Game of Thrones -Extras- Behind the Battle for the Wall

When I read the episodes, I got to episode 9, so you're reading it through and you're turning every page going, do I make it? Who makes it? And you're thinking, they're gonna bump some people off, and then they kill Pip, and you're like, oh no, man. As an actor, my favourite part of the episode was obviously the death scene, because I got to do a lot more in it.
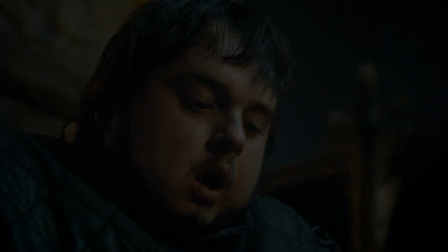[29:02]
Joseph really nailed it from the first take, and trying to shoot something in a very raw way of not controlling it too much.
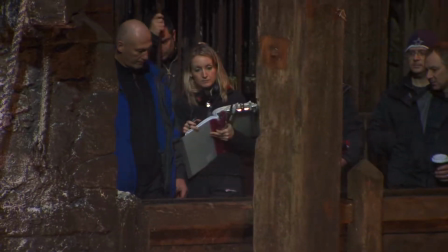[29:09]
Just standing back and just letting these two characters who've spent the past 3 seasons together sort it out amongst themselves, that one of them is dying and the other one is helpless. 2 or 3 times we kind of rehearsed it, and then we just kind of went for it.
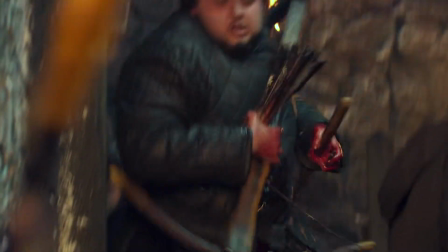[29:22]
He really made it quite easy for me to feel that slipping away.
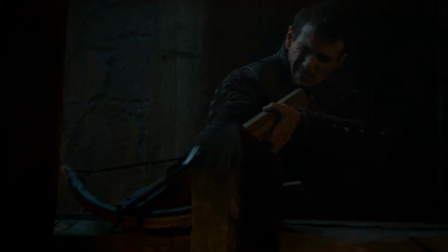[29:27]
When actors deliver performances that good, it becomes painful to watch. People talk about the violence in this show, but we treat it very maturely.
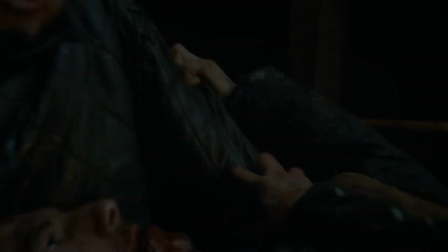[29:35]
We don't trivialise anything. And the violence in that particular scene will be very, very shocking.
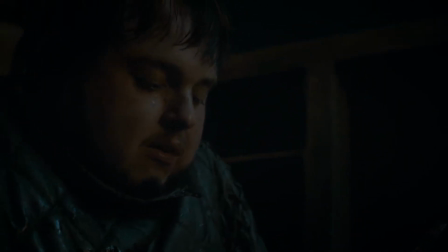[29:41]
You get to see the physical toll that an arrow through the throat really takes on somebody, they bleed to death in agony.
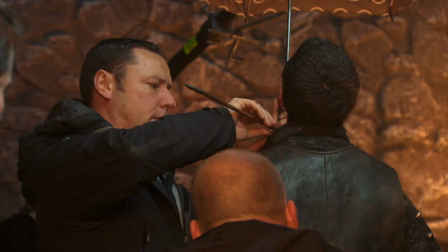[29:48]
Great scene to do, dying scene. Played a great part. A tricky part, lining an arrow up with your entry and exit.
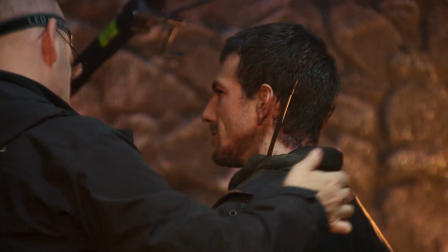[29:55]
Never easy to do. Our part in it's really pumping blood. The hose was up through the leg and then up through the costume and then into the prosthetic.
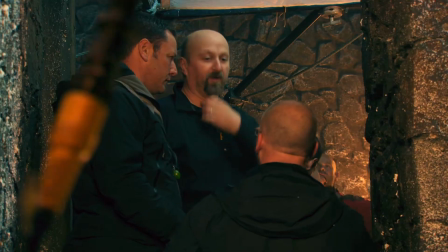[30:02]
And our part in that was making it go as gory as possible, pouring on blood.
The outer gate won't hold.
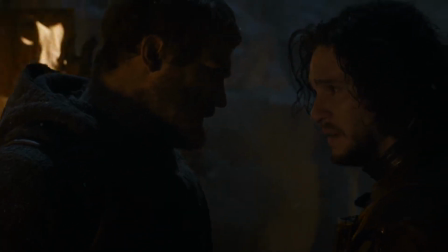[30:09] Take 5 men. Hold the inner gate.
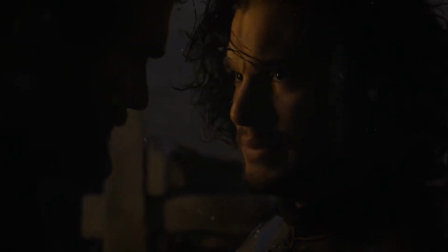[30:15] Hold the gate. If they make it through.
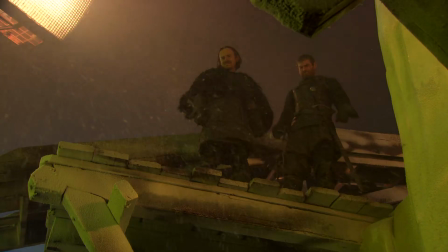[30:19]
Gren's battle with the giant, and you think, yeah, he's going to make it, and it just says you find them both dead. I was like, no, man, you can't kill Gren. When I read it, I was like, the bastards, they've written me out, I couldn't believe it.
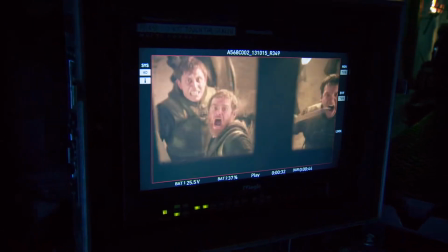[30:33]
But then I thought, well, if we're ever going to go, might as well go in a heroic way. To be fair, fighting the King of the Giants, I'll take that.
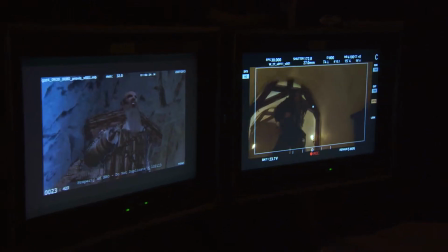[30:41]
Gren dies bravely holding the gate against Magnemite, one of the great giants that Mance has unleashed. We find ourselves at the inner gate, and the giant has taken away the outer gate, so we're looking at a distance of about 20 metres.
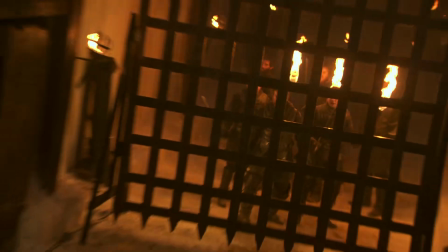[30:54]
We're screaming at such high range and putting everything into it that we thought that our voices would go.
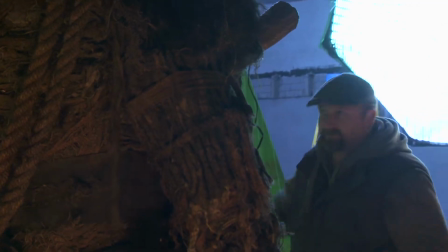[31:03]
The way that Neil seamlessly weaves all these pieces together to create the perfect illusion that this
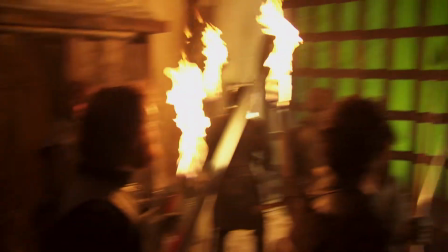[31:11]
14-foot tall person is charging down a tunnel at a bunch of 5'6" people is very impressive.
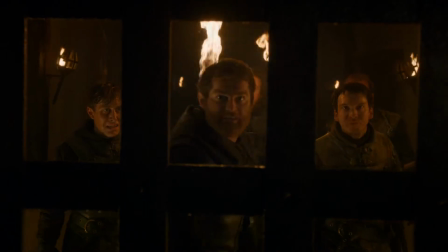[31:18] At times, the giant. I am the shield! The guard surrounds me! I place my life and honor in the Night's Watch!
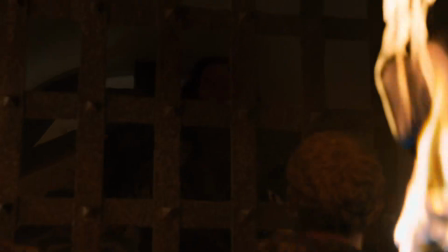[31:26] For this night and all the nights to come!
Genuinely sad for us when we kill off characters. We're not doing it. It's not fun. Except in the rare occasions, but for the most part, it's actually really depressing.
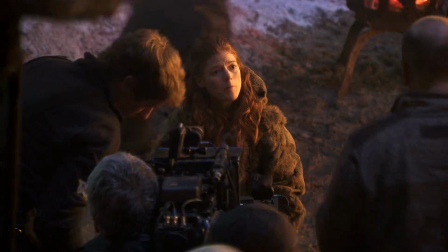[31:40]
Obviously, we have a major moment in this episode with the loss of Ygritte.
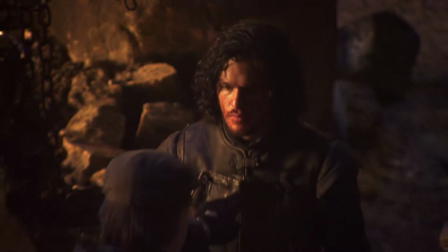[31:44]
She's been talking all season that she wants to kill Jon Snow, and how dare he abandon me in the way that he did, how dare he abuse the trust in the way that he did. But of course, when she sees him, she can't control the feelings of love that she has for Jon Snow, and that's a real fight within her. As much as she feels betrayed by Jon, and as much fury as she feels, there's also real love there. She has to love him a lot to be as angry at him as she is.
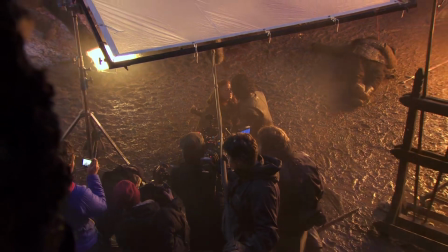[32:10]
It's all in the script. I mean, Dave and Dan are, brilliant, absolutely brilliant, intelligent writers, and so everything is there as an actor. What you need is right there on the page. He's just come through a huge battle. He's almost died.
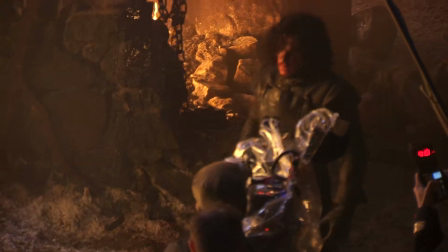[32:23]
He turns around and he sees the one person he's ever truly loved.
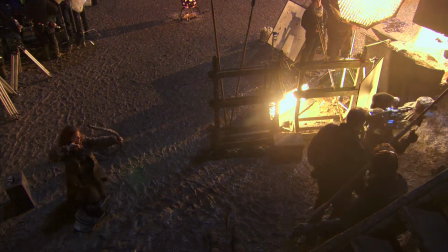[32:28]
I think even though she's pointing an arrow at him, even though they're in the middle of a battle, there's something incredibly joyous about that moment. I think for her, hesitating seeing Jon Snow is purely, oh my God, the last time I saw you, you were running away from me, and here you are. And I thought I didn't love you anymore, but I do. He doesn't care if that arrow drills through his chest. Right at that moment, he's happy. Until he's not. And then bam.
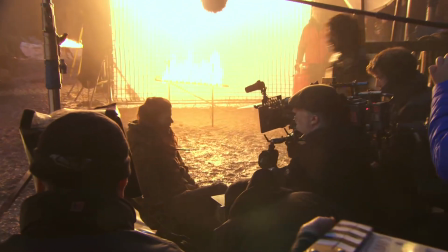[32:55]
It's a kind of bittersweet ending for them both. It was never going to end happily, and one of them was going to die, I think. I think she's incredibly brave about it. She's realising that she's going to die, and she's thinking about the cave.
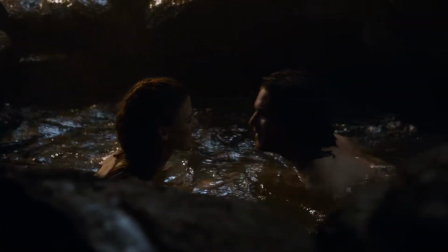[33:07]
She's like, why the hell did we leave that cave?
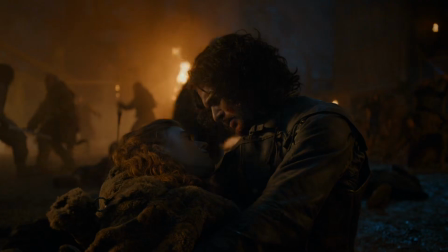[33:09]
The shot of Jon cradling Ygritte in his arms is my favorite shot of the episode. We very, very rarely do slow motion. We don't like slow motion. It tends to feel self-conscious, but this one shot, when we saw it in the director's cut, we loved it.
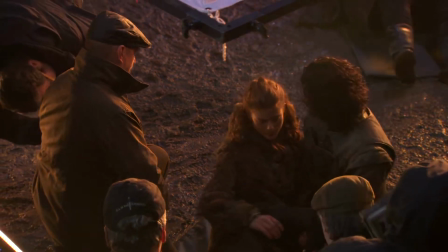[33:26]
What Neil and David Franco did with this shot, where it just completely brings you into Jon's
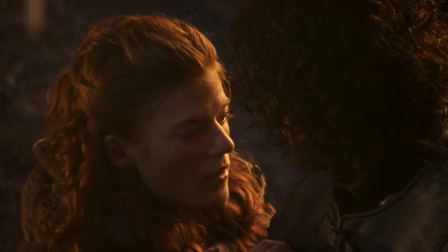[33:34]
consciousness, and you're experiencing this moment as he's experiencing it. It's beautiful and heartbreaking. For Jon, it was incredibly sad.
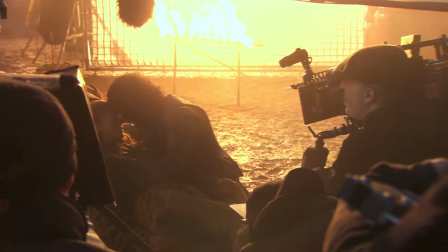[33:44]
And Rose Leslie won't be in Thrones anymore, and it's sort of, you kind of got that kind of baggage along with it as well. I think the idea that Ygritte is gone from the world is almost as difficult for Jon as the idea that Rose Leslie is no longer on the show is difficult for us. When you've worked with these people for so long and so closely,
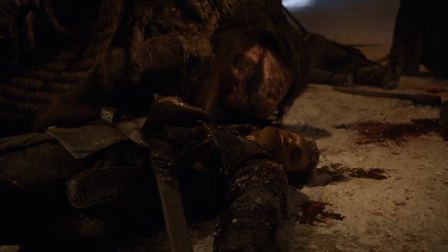[34:06]
and then you know that this inevitable death is coming, it's very hard, actually.
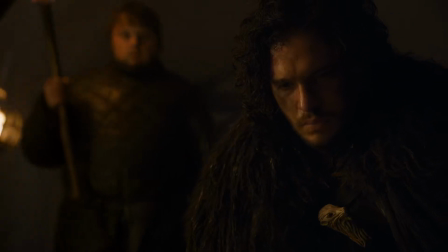[34:13]
We've all grown together and acted in some great scenes together. I couldn't have asked for any more than that. Given the fact that this show seems to do episode 9s quite well, it's actually very,
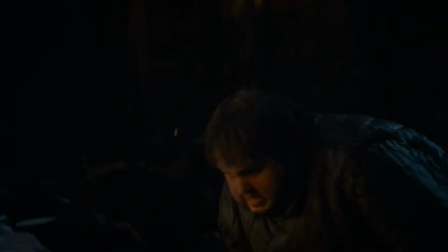[34:23]
very flattering that they think that we can hold that attention in that narrative for an hour. It really makes you bring your A game to it.
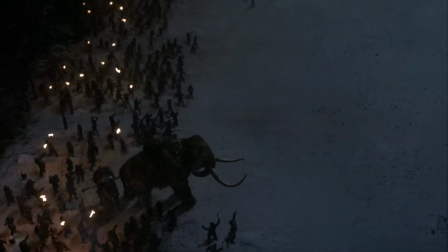[34:31]
It really is a huge team effort, especially on an episode of this scope and this much importance in the overall narrative of our story.
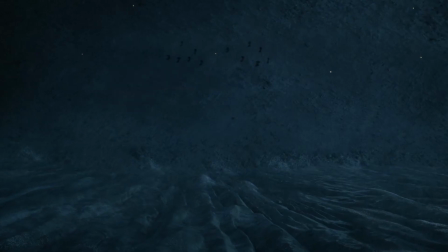[34:39]
And it's been an absolute joy to work on. From the moment we saw Neil's first director's cut, we knew he had done a fabulous job. I mean, that's not always the case with things that are very effects driven. Sometimes you don't know exactly what you've got until the shots start to come in, and it's been a joy watching the shots come in. But the bones were so solid from the beginning that we always knew that this one was going to be pretty intense.
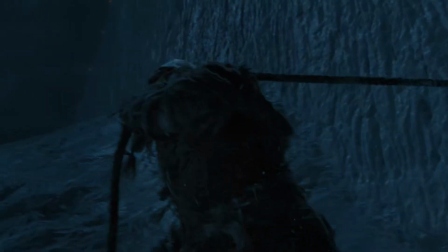[35:07]
We've seen a lot of battles. We haven't seen too many battles with giants and woolly mammoths pulling gates off. And we really wanted it. It's just one of the things that sets this world apart from all the other worlds we've seen.
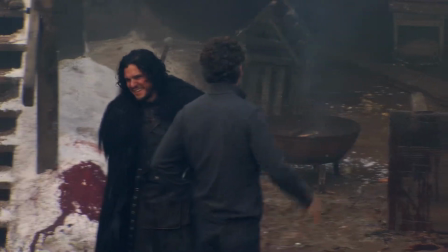[35:17]
And you know, it's just kudos to the crew and congratulations to the best VFX team in the business.